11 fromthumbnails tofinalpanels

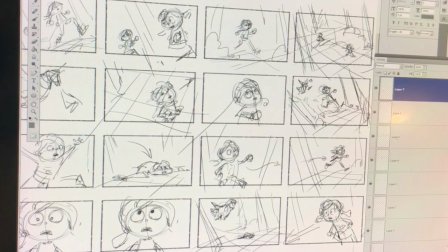(8:23)
And the frames that I'm doing in the storyboard is basically something like that.
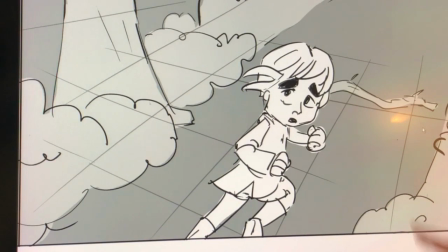(8:30)
I draw this one and then move the background
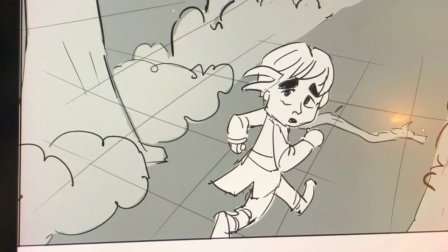(8:36)
towards Peter, and then I have the other frame where I just draw these 2 frames with Peter.
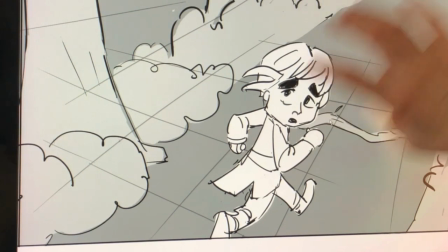(8:42)
I have the background moving.
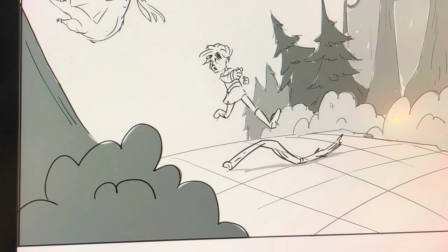(8:45)
And now I can cut to this image and even have the dragon approaching. If you want to be better in the storyboard, you can even have the dragon flapping his wings for 2 frames. That's gonna make it even better.
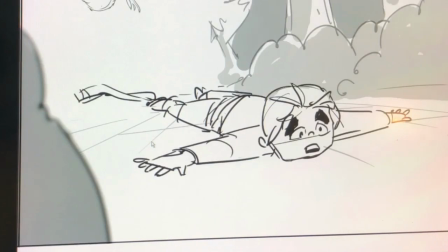(9:04)
And here I have the close-up and the Peter falling, and now you see that the camera is going forward,
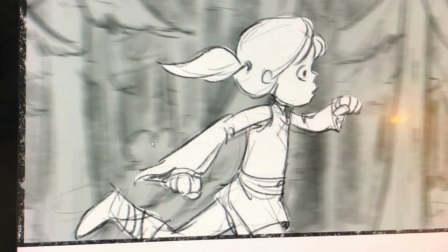(9:13)
and we have
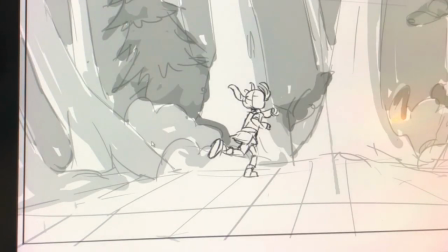(9:16)
Ingrid in the same way with 2 frames running, and again the same
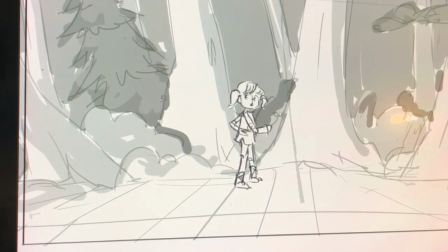(9:23)
woods. So basically I go through every frame and break it down, and I want to show you another frame that I've done here.
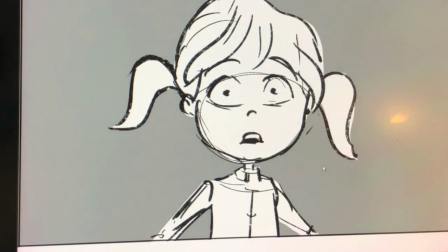(9:31)
For example, this frame when Ingrid stops,
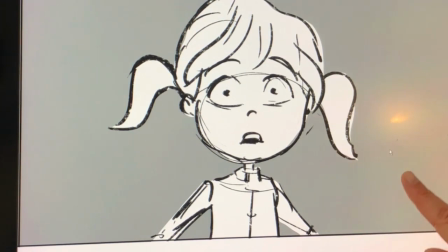(9:35)
and here I only change the eyes of the character, because you'll say like, why the eyes are important.
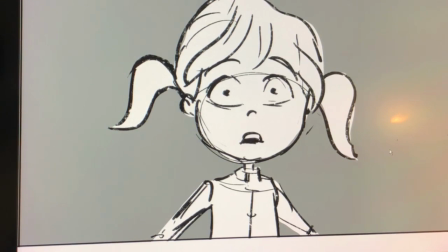(9:43)
Well, that's because it signifies direction, and it gives the mood, the emotions to what's going on in the scene. So I have this frame where she's looking up, and that's basically the whole shot. So you want to pick up all these small details
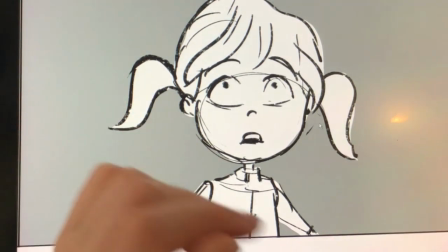(10:04)
things that you can, things that will enrich your storyboard, to put it in and make your storyboard alive.
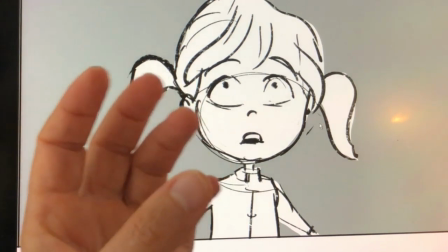(10:13)
So when the viewer starts watching,
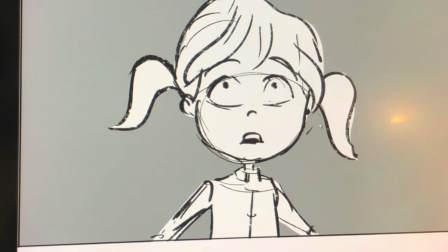(10:16)
they can get a clear sense of what the sequence and the scenes are about. And next, I'm going to show you the whole sequence
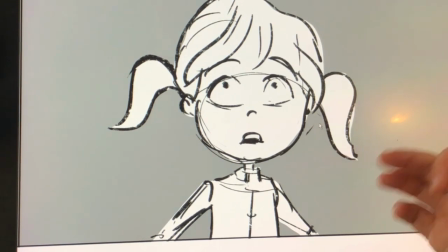(10:29)
edited in the animatic, so you can see the ending, how this process ended.